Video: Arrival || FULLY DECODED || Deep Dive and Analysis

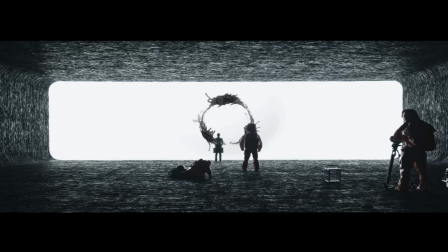4:07 Without a truly common frame of reference, miscommunications happen constantly.
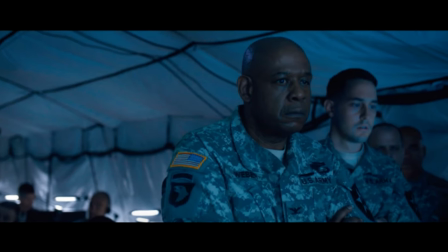4:11 We can see examples of this theme throughout the film, including governments withholding information, leading to widespread panic.
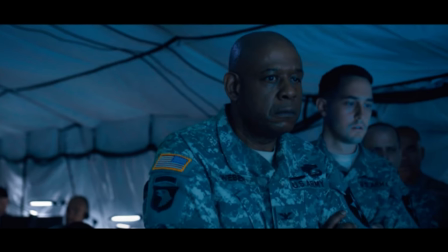4:17 The average soldiers know almost as little as the average civilian, which leads to an armed conflict later in the movie,
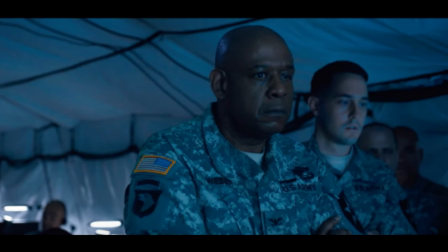4:23 because it leaves this massive knowledge gap into which predatory purveyors of misinformation can pour their poison.
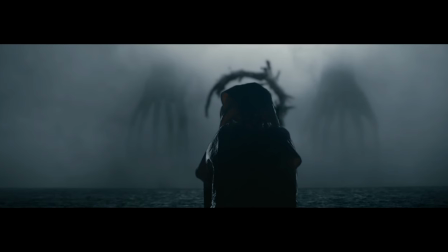4:30 A related idea that's crucial to the plot is that learning a new language,
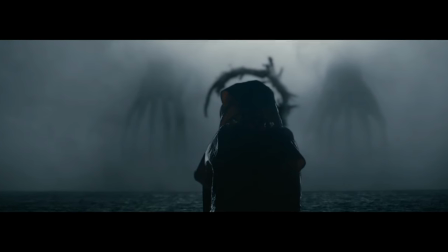4:34 truly immersing oneself in that language, can rewire the brain, changing the way a person thinks.
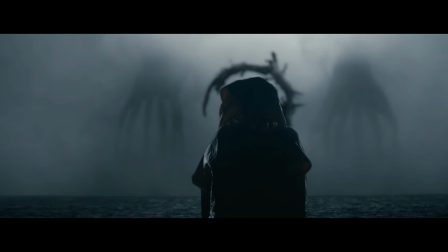4:40 This is a real scientific hypothesis called the Saber-Whorf hypothesis. Being sci-fi, the movie takes this hypothesis and really runs with it.
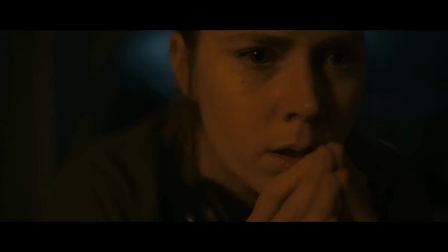4:48 That's what's happening to Louise throughout the film. She's having experiences that she can't explain. The climax of the film is the reveal that as she immersed herself more and more completely in the heptapod language,
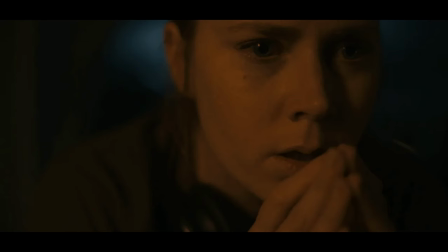4:59 she had begun to experience non-linear time, as the heptapods do, where there are no beginnings and no endings, not the way we think of them, we who experience linear time. The concept of circular time is portrayed everywhere in this film.
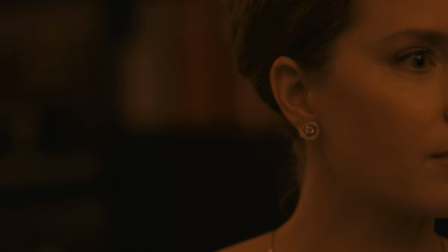5:13 It's visually present in things like this curved corridor in the hospital, Louise's earrings, and the circular building that the United Nations reception is being held in.
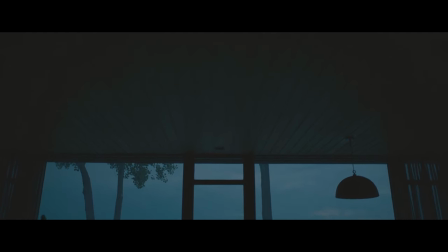5:22 It's thematically present in the repeating structure of the film itself.
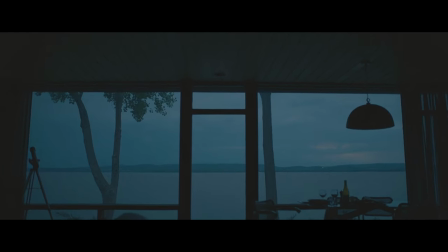5:26 The first shot, this pan down from the ceiling of Louise's home, is the same as the shot near the end of the film.
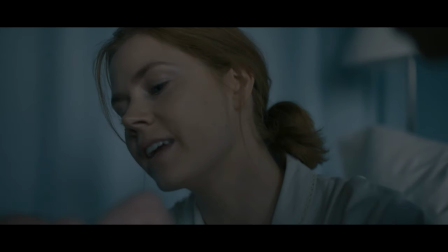5:32 Her first words to her daughter are the same as the last words to her daughter.
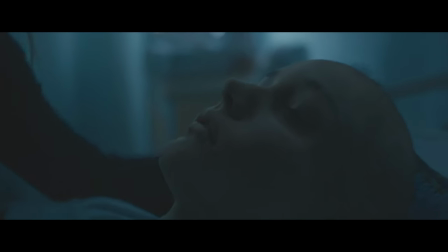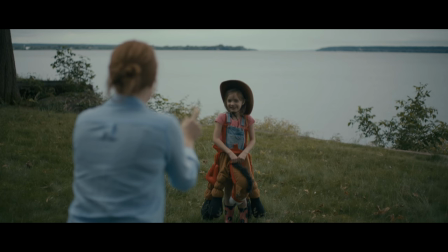5:46 And of course, her daughter Hannah's name being a palindrome, reading the same forwards as backwards.
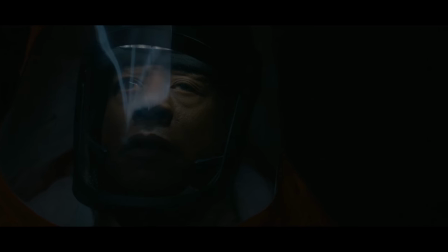5:52 Even the sound design and music makes use of this concept, as the main score frequently uses the circle of fifths, which is a series of perfect fifths played together in a fashion where they are the same forwards as backwards.
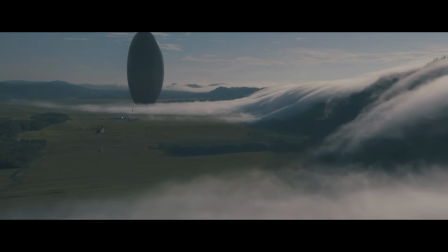6:04 The film uses the visual medium to maximum effect.
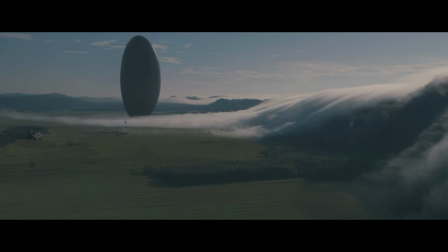6:08 Everything the audience sees, from the sweeping shots of the giant ships to the intimate close-ups of the characters,
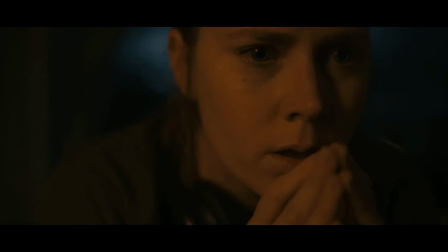6:14 are meaningful, conveying so much information to the audience without a word spoken. It's brilliantly meta as it parallels the plot, and it's one of the reasons the film, at the end feels more like an unfolding revelation and not a typical gotcha twist.
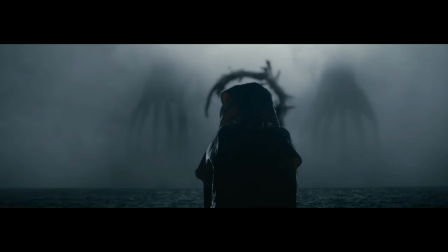6:28 It feels very organic. So now that we've refreshed our memory and know some of what we're looking for, let's do a scene-by-scene breakdown,
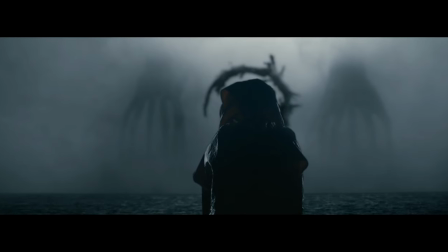6:35 and at the end, we'll come back and take a look at all of these pieces to see if we can't figure out what it means.
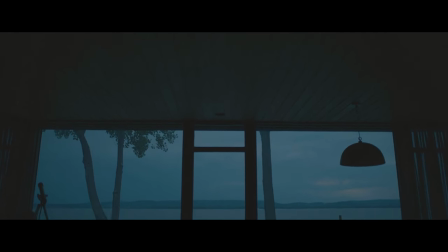6:45 The film begins with a pan down from the ceiling of Louise's home. In addition to tying the beginning and end of the film together,
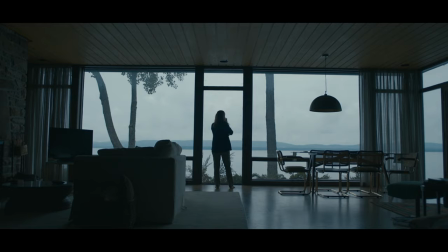6:53 director Denis Villeneuve has stated that this shot is supposed to reference the later shots inside the Heptapod ship with the barrier. The trees are even meant to be reminiscent of the Heptapods.
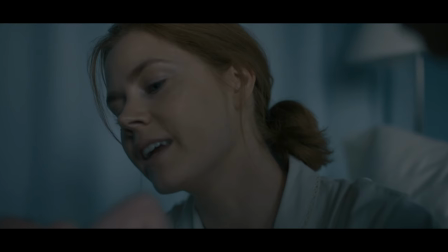7:04 Now we see what appears to be a flashback, the birth, life, and death of a child with a short narration concerning time and memory.
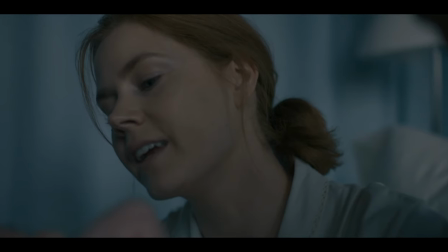7:11 Louise says that once she thought that birth was the beginning of her daughter's story and death the ending.
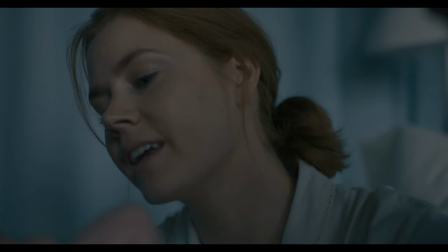7:17 She then tells us she's no longer sure she believes in beginnings and endings.
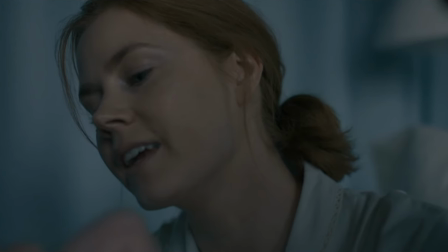7:22 Immediately, we're introduced to Louise's changing perceptions of reality, but there isn't any context yet for the audience concerning why she's experiencing this.
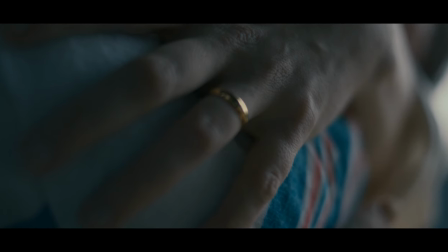7:30 I did want to point out this very odd but intentional close-up on the gold wedding ring the first time she holds her newborn daughter.
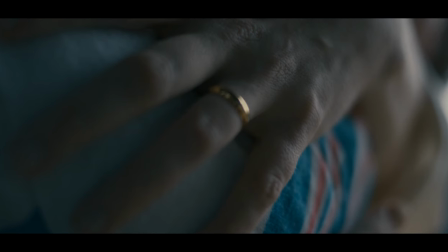7:38 This is a clue to the later time reveal in two ways.
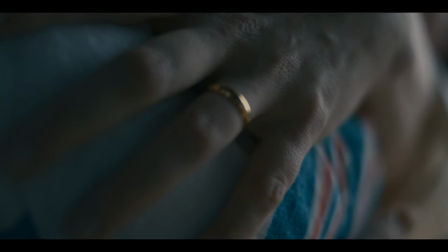7:41 First, literally, as she does not have this wedding band when we see her just a few minutes later, which hints that this is not the past or the present.
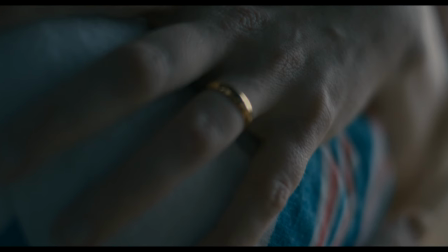7:49 And second, symbolically, as the band represents the eternal and circular nature of time.
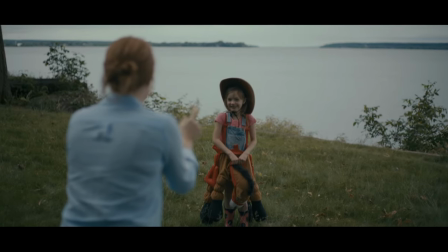7:55 The montage with the child growing up shows one scene where she is playing with the horse costume,
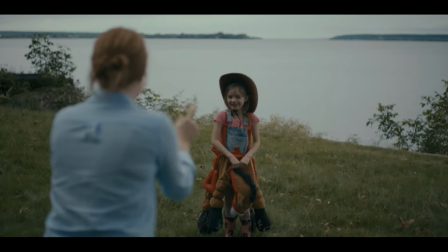8:01 and the multiple legs are meant to be another reference to the heptapods. When Louise is touching her daughter's hair, you see her jewelry is also circular.
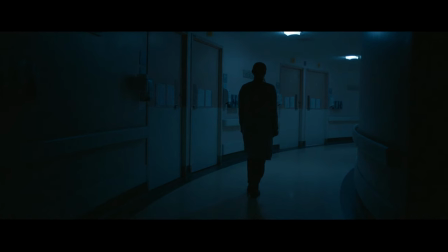8:10 And after leaving her child's bedside in the hospital, Louise walks this circular corridor.